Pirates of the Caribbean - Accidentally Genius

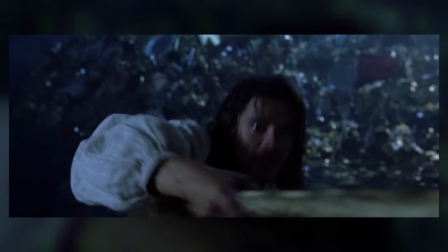Try wearing a corset.
That line is one of them. We didn't need the action hero line, and it really doesn't work.
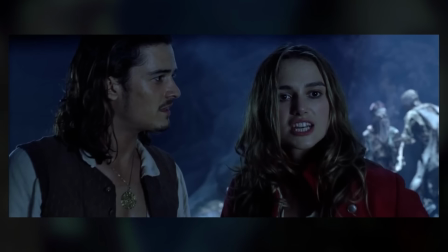But it's gone quickly, so it's easy to overlook.
Which side is Jack on? At the moment.
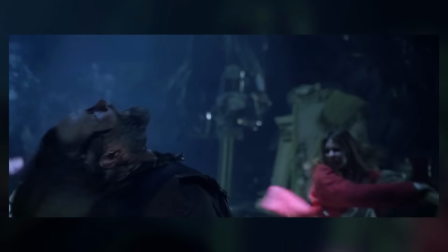That's a good line, however. And now, instead of Will fighting 3 pirates alone, he fights alongside Elizabeth, and they once again prove that together they're capable of great things.
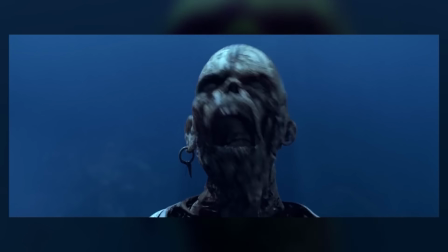This is an awesome way to non-verbally show their chemistry and what good partners they would make.
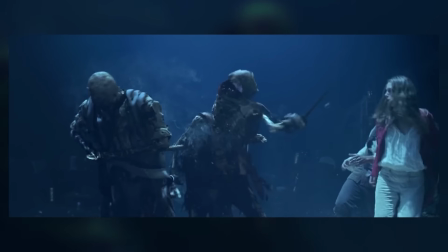And they never feel the need to spell this out in dialogue because the audience feels it. It's really good.
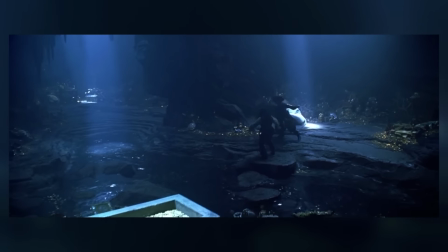It makes you root for them to get together. And here we get the payoff of the gimmick of them going in and out of moonlight.
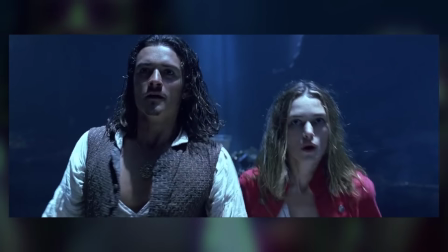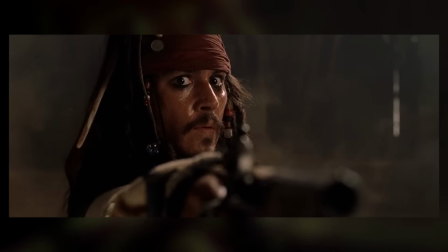And that "not fair" line draws parallels to Will after Jack defeated him at the duel in the beginning. You cheated.
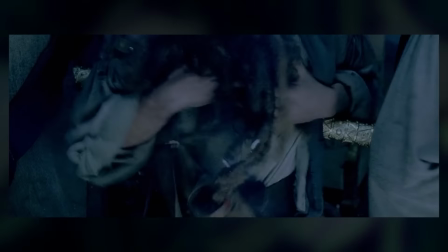Pirate.
Will fights like a pirate now. He's not worried about the rules of combat and stuff, he just wants to win.
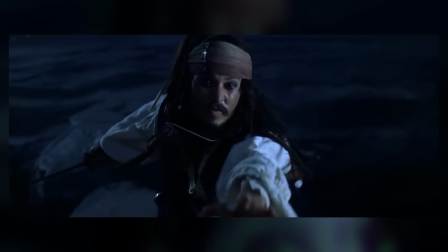Will runs to the chest of gold and Jack notices, cutting his hand and throwing the coin at him. Barbossa notices that and pulls out a gun to threaten Elizabeth.
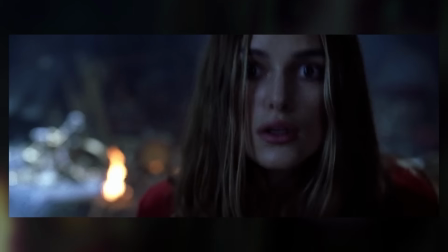Jack responds by using that one shot he mentioned in the fight with Will that Barbossa had left him when he marooned him, shooting Barbossa.
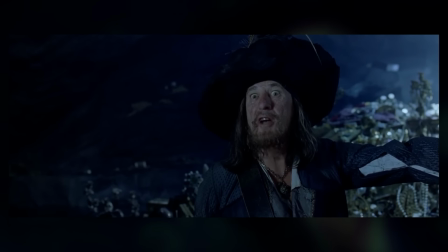10 years you carry that pistol, and now you waste your shot. He didn't waste it.
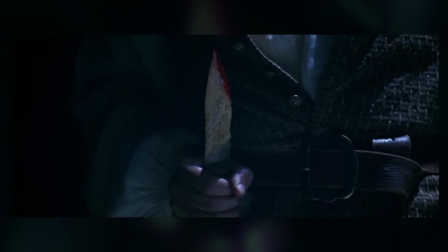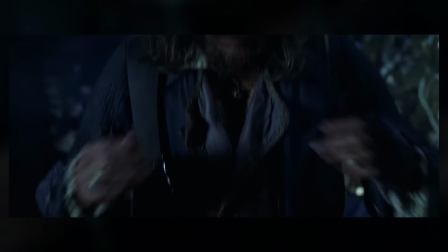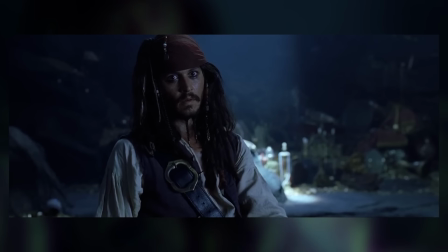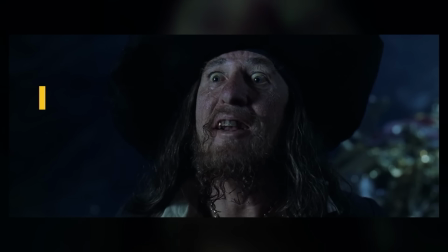I feel
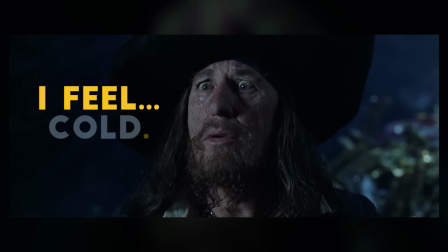cold.
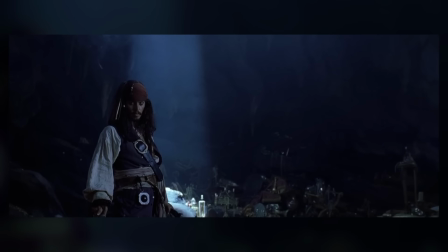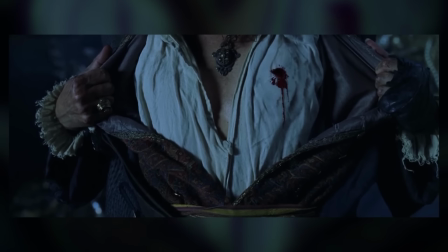That last moment for Barbossa is fucking phenomenal.
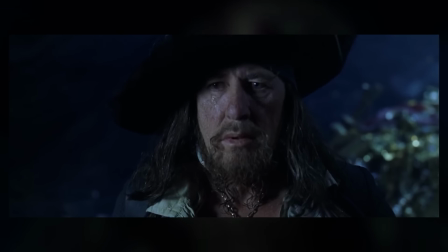In his last moments, they chose to make him sympathetic, while also showing the irony of Barbossa getting what he wanted in the end.
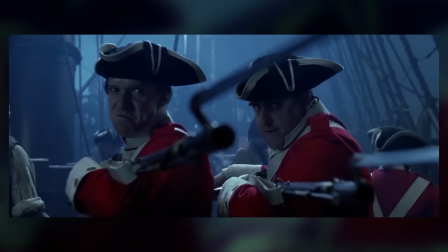Just, you know, he probably assumed he would die later. With the curse lifted and the Navy outnumbering them, the pirates give up, now fearing for their lives.
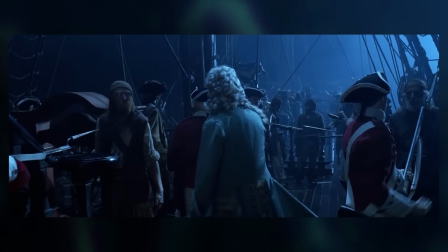Parlay.
Rule of threes, guys. Rule of threes. It's the rule of threes! Now, everything's done.
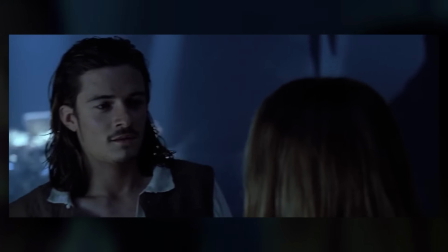The day is saved. Will looks at Elizabeth, and you may be expecting the part where the heroes finally kiss,
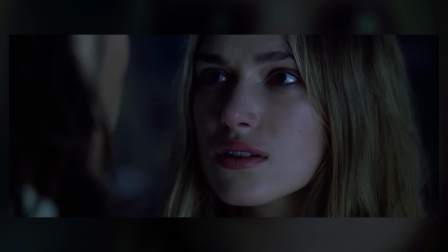but Will learned from Jack that Elizabeth had agreed to marry Norrington, and even after all this, he still just won't openly share his feelings with her.
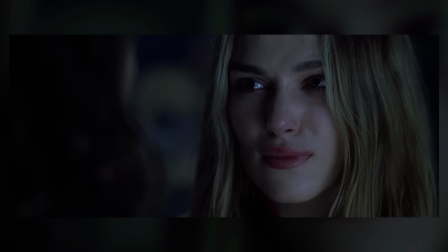Your fiancé will be wanting to know you're safe.
And on top of that, Jack was abandoned by his crew.
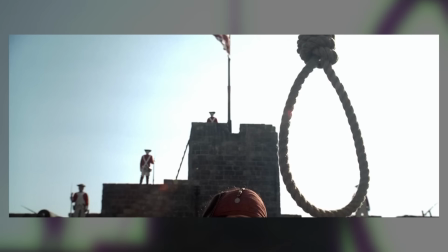They returned to the Dauntless, Jack coming to terms with, you know, what comes next. And what comes next, presumably a few months later, is Jack's hanging.
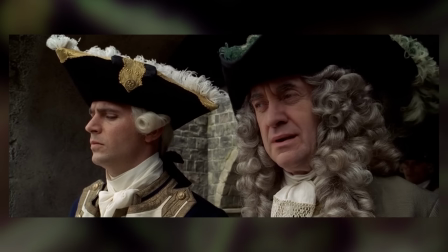Elizabeth notes how wrong it feels, and her father doesn't deny it. He just says Norrington is bound by the law to do it.
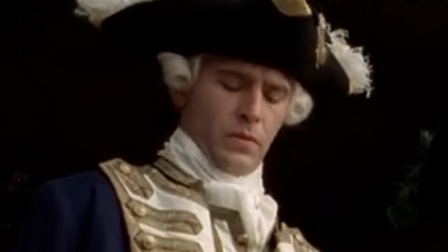And you know what? Norrington doesn't look too thrilled to be executing his hubby either.
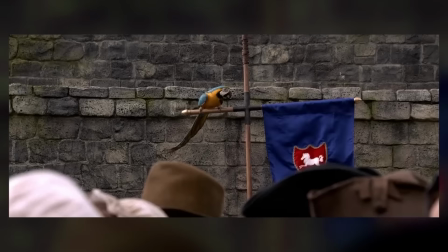Will, now dressed like a musketeer or something, catches sight of a parrot of one of the members of Jack's crew, and this spurs him on to do something he knows he has to do.
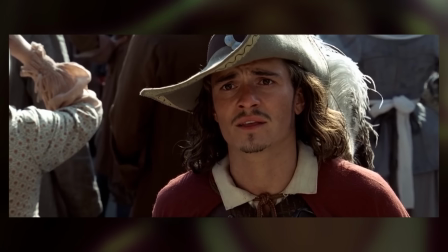Elizabeth, I should have told you every day from the moment I met you. I love you.
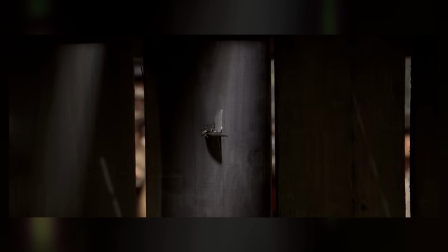Yeah, that. Also, and he helps Jack escape using the exact trick he had used earlier to stop Jack from escaping before.
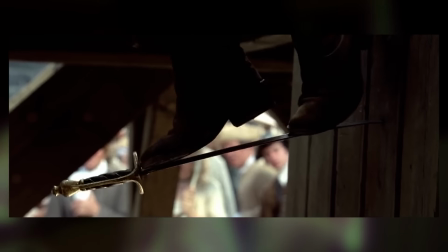This film is just parallels everywhere. Everything's a parallel to something.
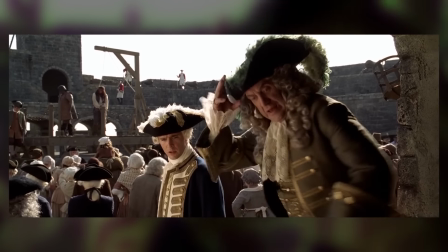Elizabeth helps by pretending she has passed out like she did at the beginning of the movie and distracting Norrington so Will can pull it off. Look at that, it's another parallel.
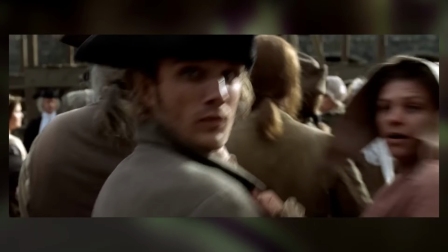Just parallels galore. Oodles of parallels.
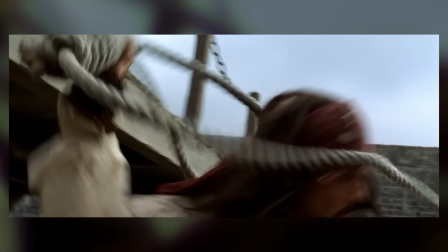Will and Jack fight off the executioner and then fight in perfect synchronicity as they attempt to take on the Navy soldiers, but there's too many.
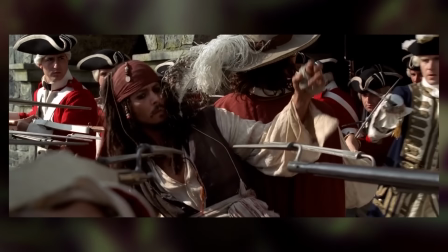However, we see the culmination of Will's arc in this moment. He's a pirate and a good man.
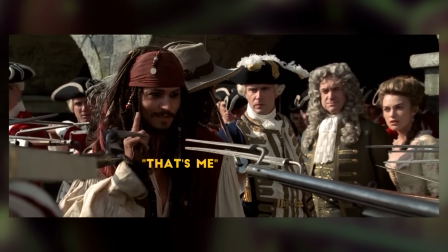Will is reminded of his social status once again.
You forget your place, Turner. It's right here.
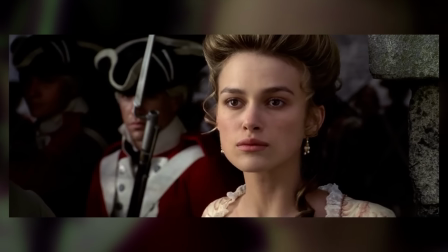between you and Jack.
But he doesn't care what society thinks anymore.
As is mine.
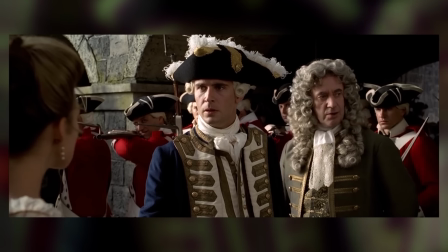Elizabeth's intervention forces the Navy to stand down. Norrington's pretty broken up about Elizabeth revealing that she really wants Will.
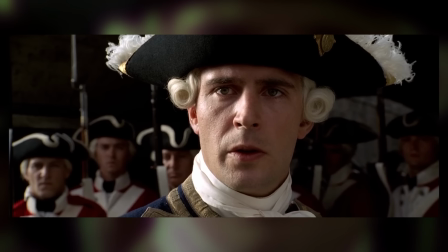You know, like, the dude sounds like he's gonna cry.
So this is where your heart truly lies, then?
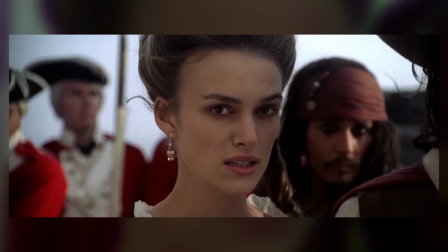But Elizabeth has learned how to use her place in society to her advantage, and uses what power that she does wield to save Jack and Will's lives.